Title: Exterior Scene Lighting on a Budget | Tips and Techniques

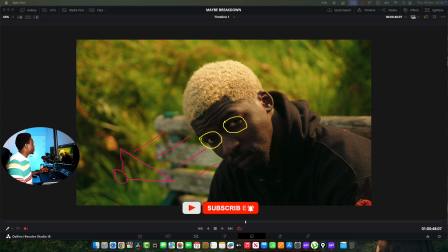[24:43]
You can see the background, very intentional about how much the level is. Also, if you look at his hair, because he has like blonde hair, he dyed his hair blonde.
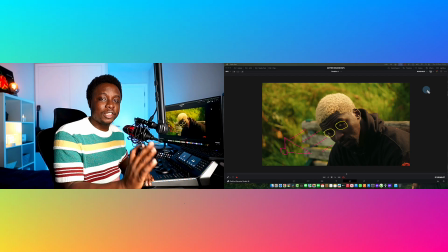[24:52]
If you don't pay attention to this, you would overexpose it. I always tell beginners that one of the things that will make your work look bad is overexposure.
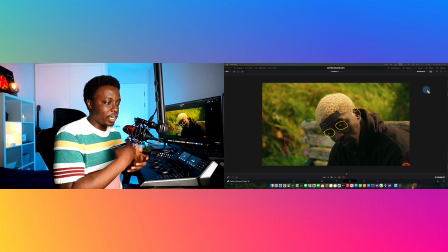[25:02]
Underexposure, sometimes you can say, yeah, it's a look, but when you overexpose, it just shows that you don't understand your camera or you don't understand lighting.
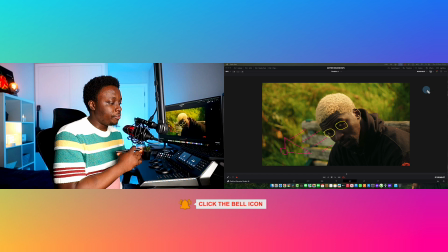[25:10]
So if you're just starting out and you're new to this,
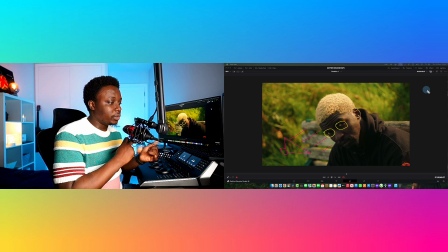[25:14]
prioritize protecting your highlights, and your highlights will come from things like the sky, come from maybe like some bright points on the leaf.
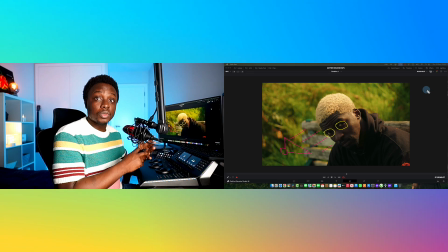[25:21]
If you're shooting inside a house, it will come from the walls. Maybe you have a light and you're bouncing your lights. If you look at my setup, for example, so I'm going to show you what overexposure will look like if I raise the lights in my background. So if I raise the lights in my background right now, you can see like a spot on the wall is overexposed. So if I don't do that, if I don't bring it down to a level where things are balanced, then it just looks overexposed and it just looks amateurish. I don't even know if I'm overexposed right now, but you guys get the point. You maybe do it. So yeah, that's it.
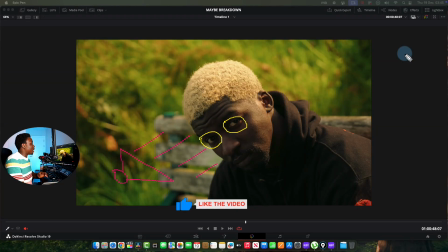[25:56]
Let me see if there's any one more I can show you just to do a little breakdown, just so you can have an idea that you don't need a lot of light to make good shots.
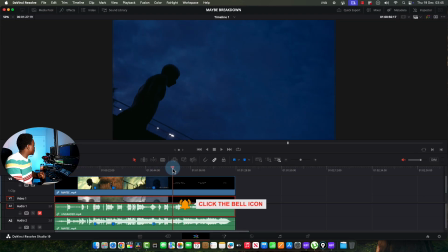[26:06]
That's all I'm trying to say here, and I hope that's what I'm communicating. You do not need a lot of light to make your film look good.
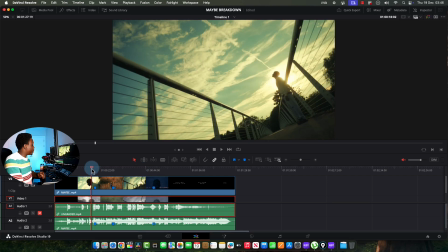[26:12]
If you look at this also, the same principle was done here. I was shooting on the dark side.
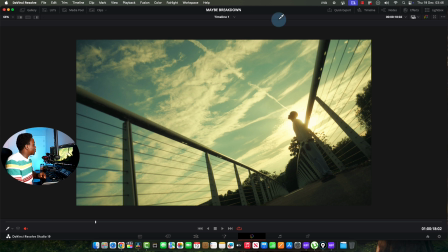[26:18]
I kept him kind of dodged angle, when you make your camera look,
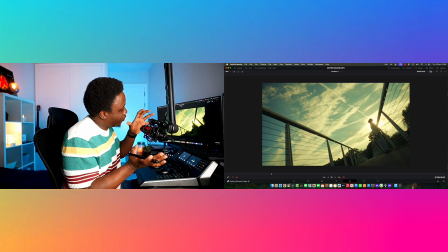[26:25]
stay in an obscure, like, balance. Yeah, so it's out of balance.
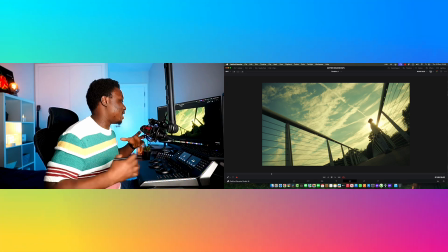[26:30]
Person is standing, but the shot looks out of balance. And that just kind of sells his psychological like state of mind.
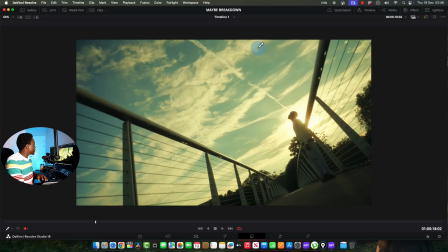[26:36]
What he's feeling in the moment, how is he feeling? Yeah, see what I was saying about exposing and protecting your highlights. The sun, which is not an ideal thing unless you're going for that shot. The sun was right here. Okay? And what happens when you shoot into the sun is simple.
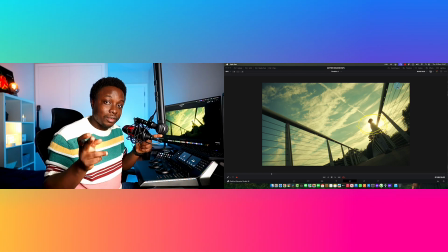[26:53]
The brightest part of a shot is where the eyes go to directly. So if you have a shot that is overexposed at some point,
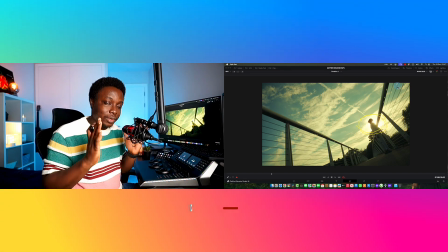[27:01]
naturally the human eye would be guided to that bright point because that's the part that's drawing attention.
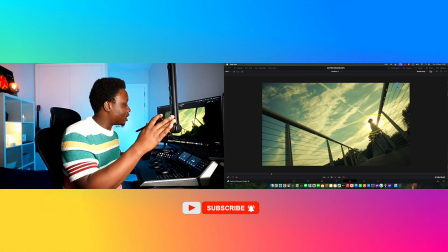[27:07]
And that's what I use to my advantage here. I could have exposed this properly.
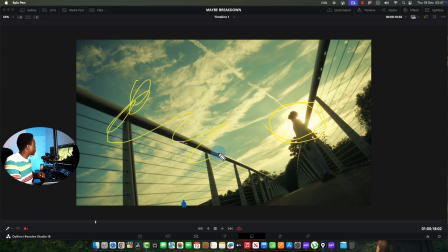[27:12]
If I had shot this thing against the sky here, it would have looked good and nice. But I didn't want that. I wasn't going for that. I was going for a silhouette. So I shot against the sun, which is something that I don't advise usually.
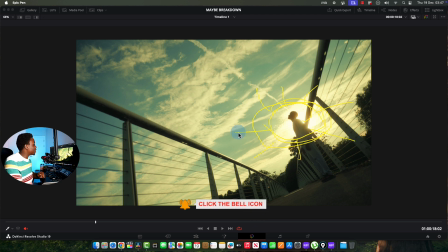[27:23]
But that's why I say you can break the rules if you know what you're doing. I shot against the sun and I kept my character right there where the sun is. For two things. One, it creates a glow around his head. Two, because I know that the brightest point of a shot is where your eyes will go to.
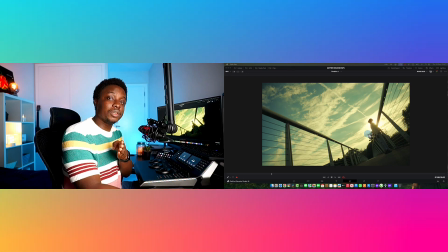[27:40]
It makes you go to that point immediately you see the shot. And it works.
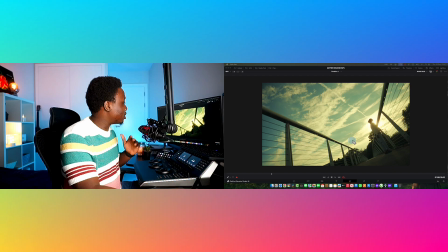[27:44]
Every time you see the shot, your eyes go to that point, and then you see our character looking lost, looking into the sky.
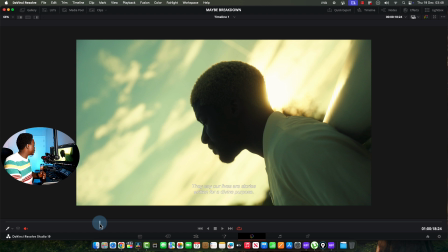[27:51]
So that's what that scene was for. And follow up with that is this close up. And you can see how that looks. It was looking up again. This is me breaking down. I'm talking about cinematography, lighting, and choice of colors and everything in this video.
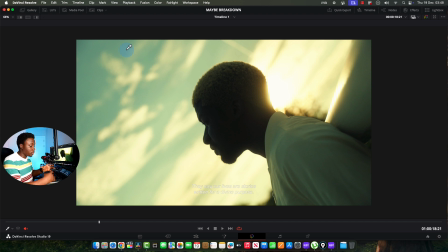[28:04]
So this is not necessarily like a lighting tutorial. This is just you understanding what makes people look good, what makes their shot look good, most especially for dark-skinned people, how you can really bring the cinematic version of them out.
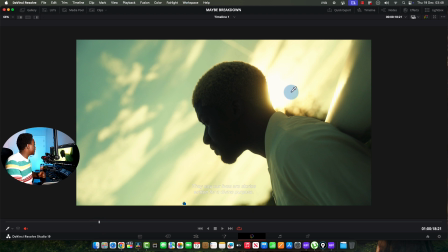[28:17]
Cinematic version of them, what does that even mean? So if you look at this, there's a glow at the back of his head, which is the sun. I exposed for it. It was blown at just a tiny bit, because there's no way I would bring this down to a level where it won't be exposed and I will see details here.
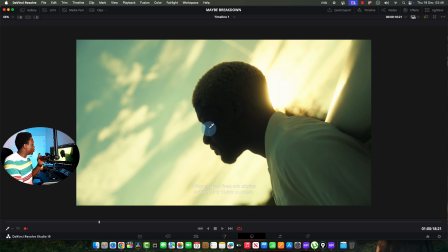[28:35]
If I brought it down, my exposure down, I will lose all the details on the face. I wanted some details on the face. You can still see some, enough details. You can see like some lights here. You can see his eyes. It's not totally in the dark, if you zoom in, you can see. It's still got details.
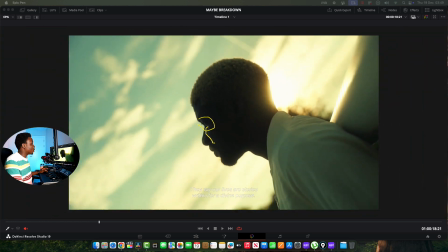[28:52]
Lots of good details, right? So that was my compromise. I wanted a look, so I went for the look, and I committed to the look. So the reason why this shot looks this way, for example, when I play it, it goes from down and rotates here.
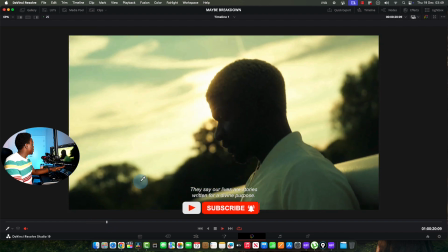[29:09]
So let me play that for you. That's also like psychological.
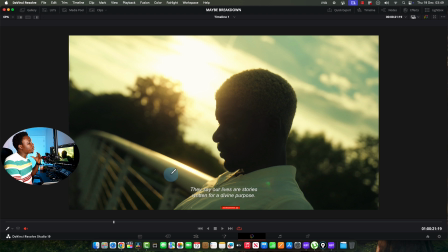[29:13]
That's also psychological because I had him looking up, looking to hope, looking to what's coming.
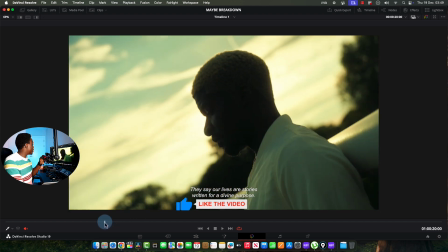[29:22]
Then in that same shot, we see him give up, and you can see the camera basically following him from someone almost looking up for hope,
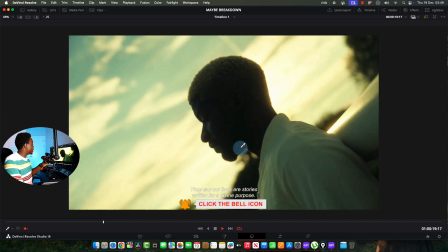[29:30]
and then he gives up and he looks down,
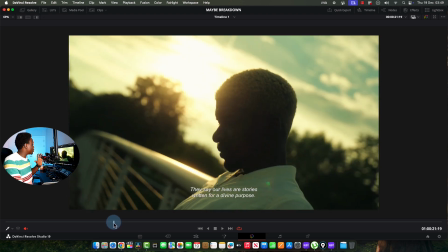[29:32]
and we see his state of mind change from someone that had hope and someone that now does not have hope, and then we continue from there, seeing him in a depressed face.
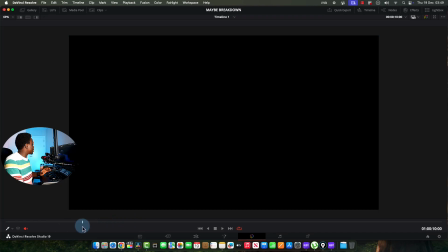[29:41]
Okay, so that's basically how you light dark-skinned people. All these shots were shot with no light.
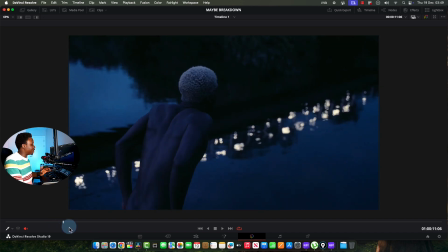[29:48]
The trick with this is something you will see in the next video.
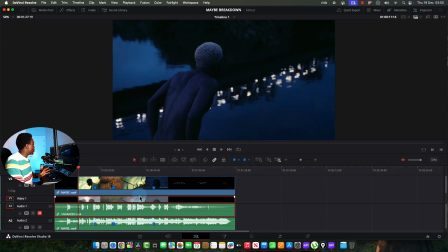[29:51]
So in this video, I just really wanted you to see what was going on. But in reality, this shot wasn't shot as dark.
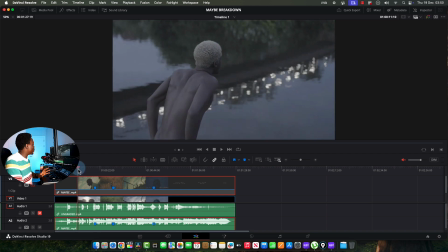[29:58]
So this shot was shot, it was shot early. It was shot like late. There was still light in the sky. It was late afternoon.
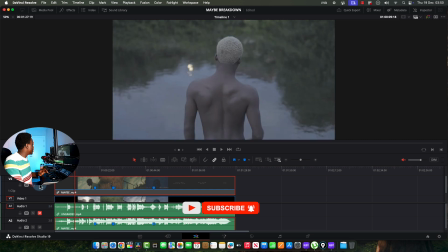[30:09]
But in the next video, I will show you how you can take stuff like this and turn it to like night, make it look like believable night.
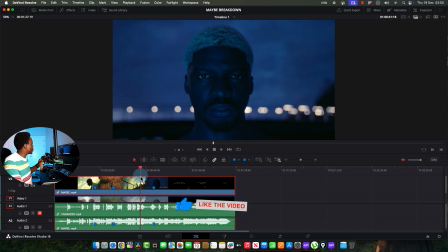[30:17]
All this was shot, all these things you're seeing, except this one that had to light. This was shot at night because we lost the light.
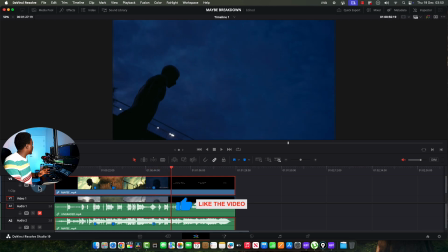[30:24]
But every other thing in this frame, if I look at this, for example, this was shot.
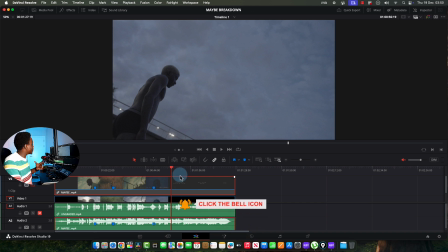[30:30]
It was fairly light. It wasn't as dark as what it looks like in the final grade.
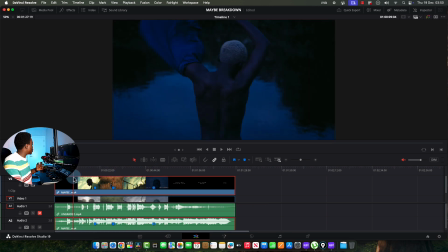[30:36]
And this was shot way earlier than every other one.
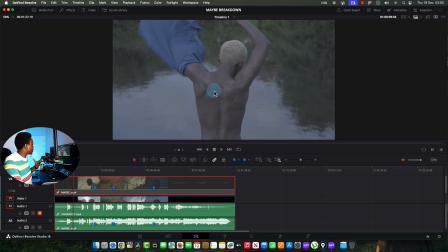[30:42]
So this was shot like there was still light in the sky. You can see the light on his body. So in the next video, I'll be showing you how I achieved this look, the grading technique, and most especially the shooting technique, because there's a trick to shooting this. If you don't shoot it correctly, then it will look fake.
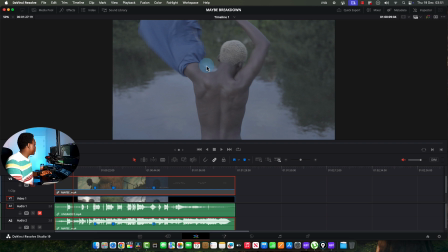[30:56]
I feel like a lot of people that have seen this would hardly believe that it was shot during the day. So I'm going to jump in and show you some of the things, some of the shots in the BTS, just to see how things went down.
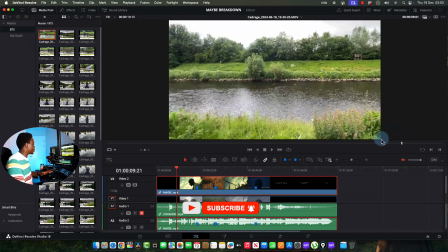[31:11]
So this was where we shot at. This was where I was just doing recce, and I use CADRAGE.
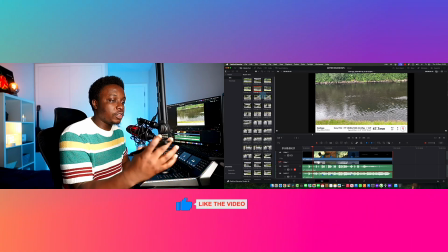[31:20]
You guys should use. I don't know if you guys know about CADRAGE. It's an app I use on my phone, and I take it out on my location scouting to.
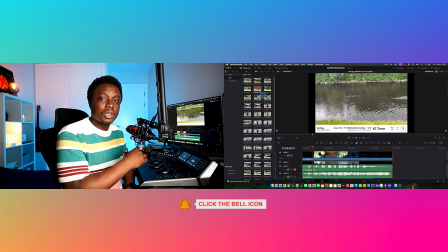[31:26]
Instead of taking a camera out, I use CADRAGE, and I think it's paid for, but it's quite cheap, so it's something you can buy.
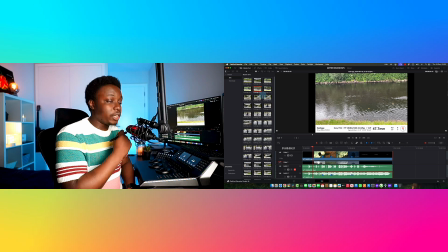[31:33]
It's a one-off payment, but I use this every other time to take photos, and I just imagine like I'm using my camera.
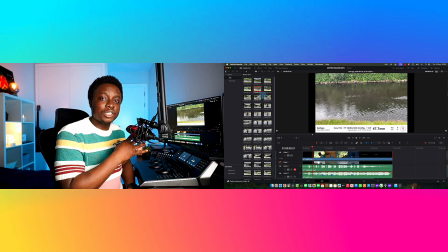[31:40]
The great part about CADRAGE is you can put your camera settings.
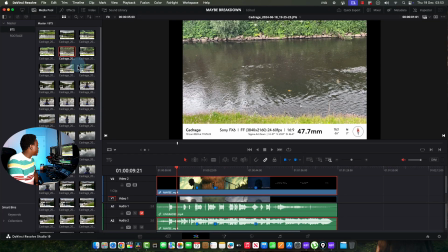[31:43]
So like, for example, here I set everything to Sony FS6, my frame, my dimension or resolution. I told you what lens I'll be using, and then I can use my phone, and my phone will pretend that it's the camera.
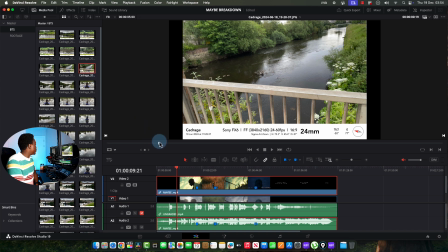[31:57]
So that shows me what I'm filming. If you look at some of the shots, so this frame, for example, this bridge is the one I shot from here, just have an idea. But when I shot some things like this, but when I go into the edit, I chose the other one instead.
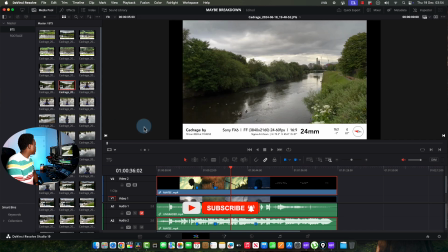[32:13]
So this is the bridge, yeah. So that's the shot, and this is the finished one. So it gives you a sense of what you're framing, at what shot size should you put it, because if you zoom in your camera on your phone, then it would take all those details and record that.
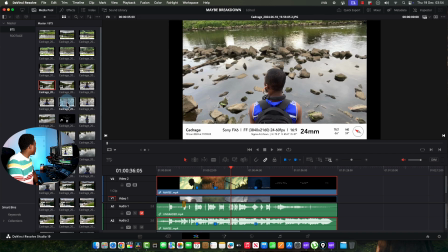[32:30]
So if you guys don't use CADRAGE already, start using CADRAGE.
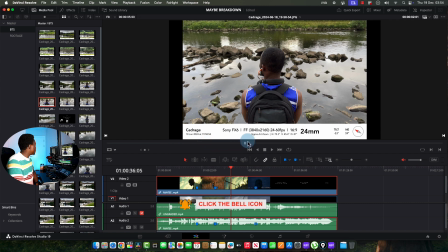[32:33]
Also, I went with a friend of mine, he's a fellow cyclist, and we went there and we just took pictures even before I went to shoot. So I took a picture of what I was going to be filming and what I wanted the frame to look like, and just have an idea of where I will put my camera, how much,
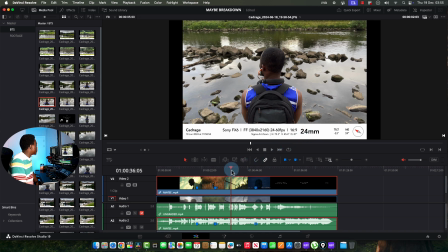[32:50]
how high it needs to be on the tripod. It just saves you time. Instead of bringing out your camera to a place, you go with your phone and do like your location scout, and pre-production is always important.